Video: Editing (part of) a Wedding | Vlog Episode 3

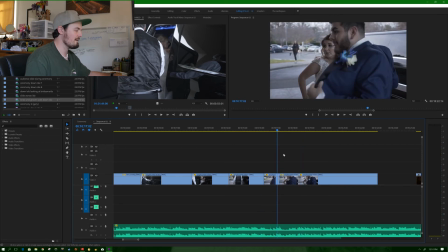Maybe it might be better to have him go fast with the jacket open and then fast again as he closes it, kind of putting it in reverse. That way it's back to with him, the jacket closed, and that's when we can pull the slow-mo. So what we can do is we'll duplicate this track.
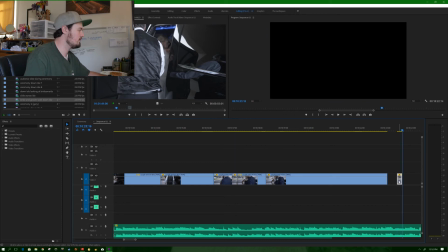And so it's already the same speed as this one. So what we'll do with this one now is just reverse it.
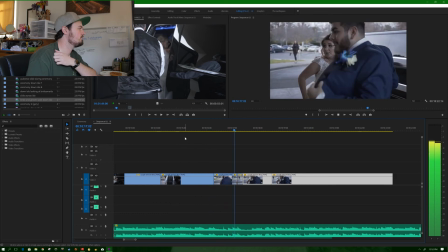Make our move. Let's find.
So I kind of like that. It's a little bit better. We might have to make it a little bit faster so it goes with the clap of the track here.
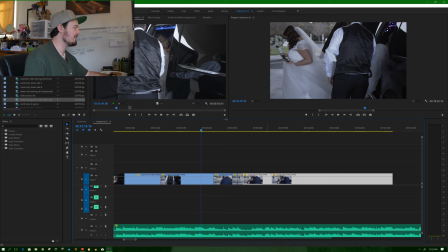So what I'll do is I'm going to add some markers to the timeline around here on the beat of the clap, just so we can sync it up easier.
Now to make our move.
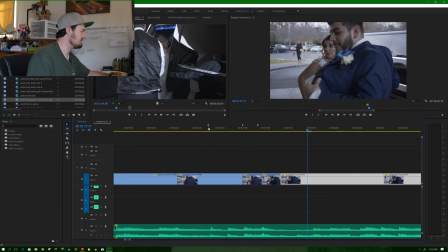So what we got to do is line up the cuts here with these markers that I put. You can also see down in the audio track, if you look, these peaks are where the clap happens.
Move.
So what I'll do is just adjust them a little bit so they're lined up more with it.
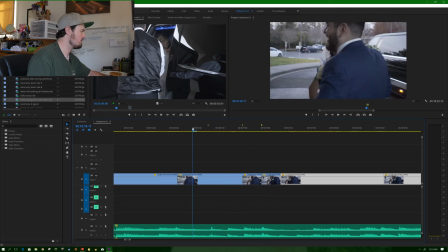Move. Move.
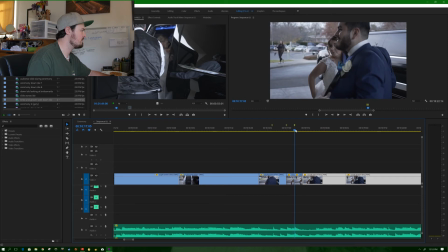So they're already pretty much lined up with the cuts.
Make our move. Let's find a place
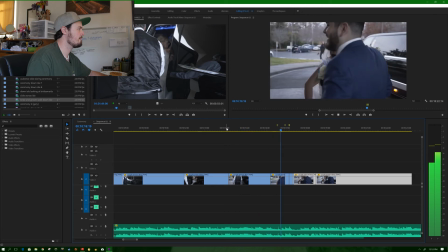to make our move. Let's find a place to leave.
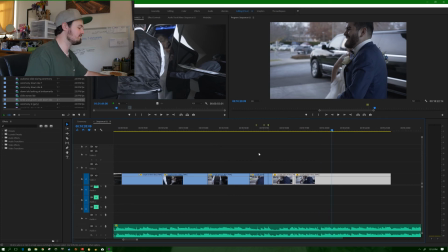So I kind of like it. Part of me is iffy about it.
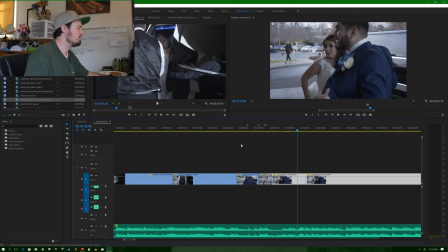Make our move.
I'm kind of more concerned with the fast clip going in reverse.
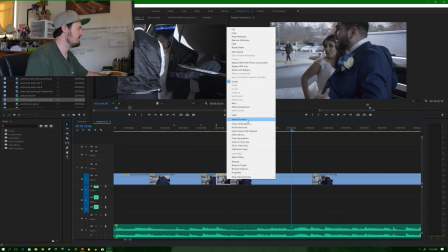I might even make that even faster. Let's try 500.
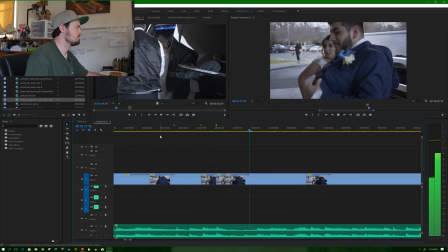Move. Let's move.
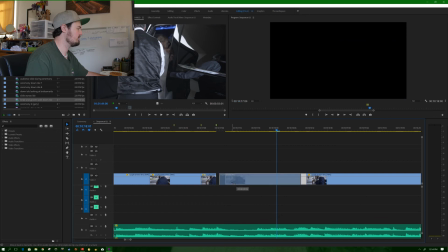Let's see if we just take that clip out. Kind of going back to our first plan.
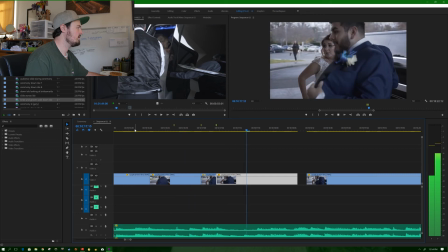Move. Let move.
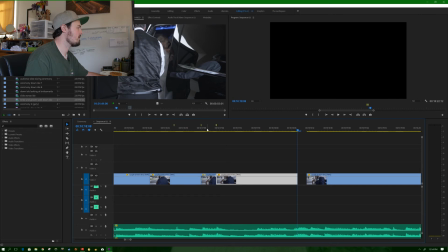Let So I'm kind of starting to not like it anymore.
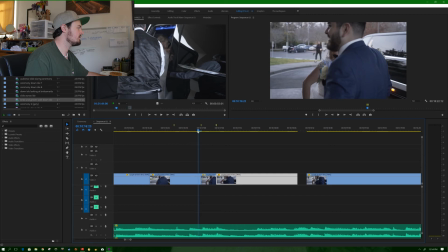move.
So now I kind of just got to figure out what works best for the video at this point and what I like. I was really hoping that would work, but it's just not working to my liking.
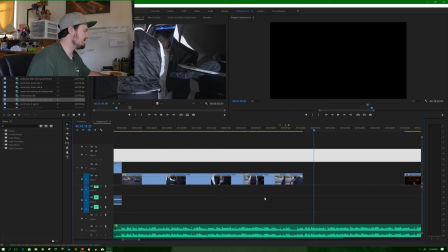So let's just move on. I don't want to spend too much time on one part of the clip.
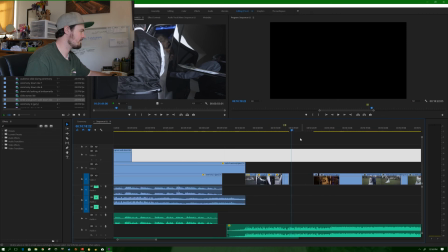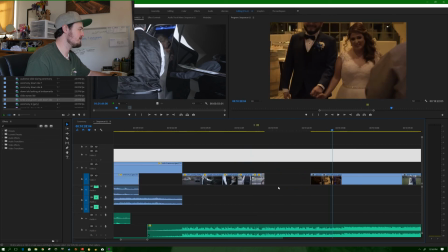So right here we have the grand entrance, which I don't want to put yet.
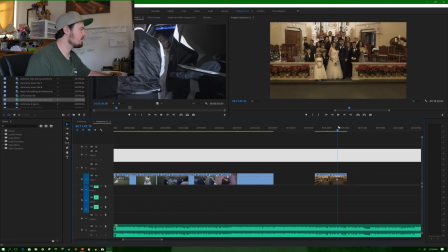I want to put some more B-roll of, let's say, perhaps I can put this shot here after the ceremony happens.
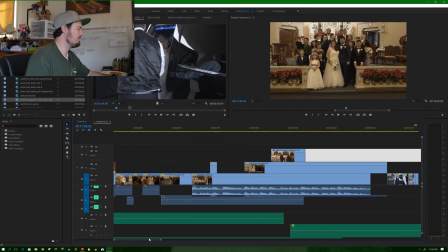Actually, I might put that later. I don't want that too close to the ending of the ceremony because for the video we just left that location.
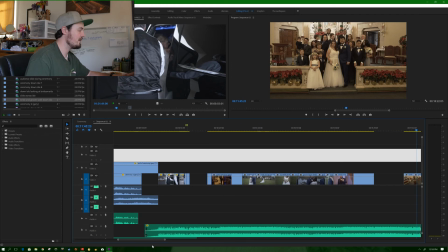So I kind of want to sit at our new location for a little bit. Then what I'll do is go back to that spot just for those photos.
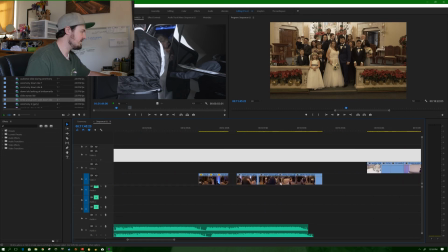So we've got the first dances around here. So right here is some of the B-roll. We gotta tilt down on the table,
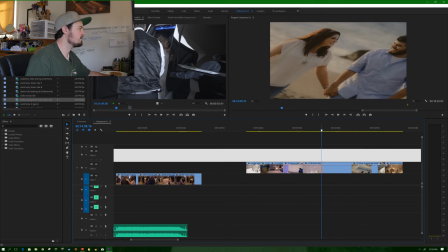the guest pictures, cake. So they're all super close.
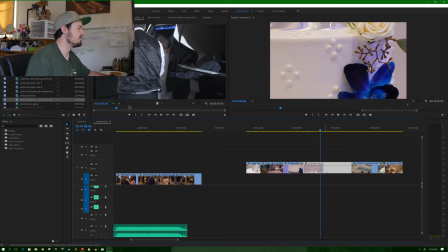That's just because it was shot in 4K.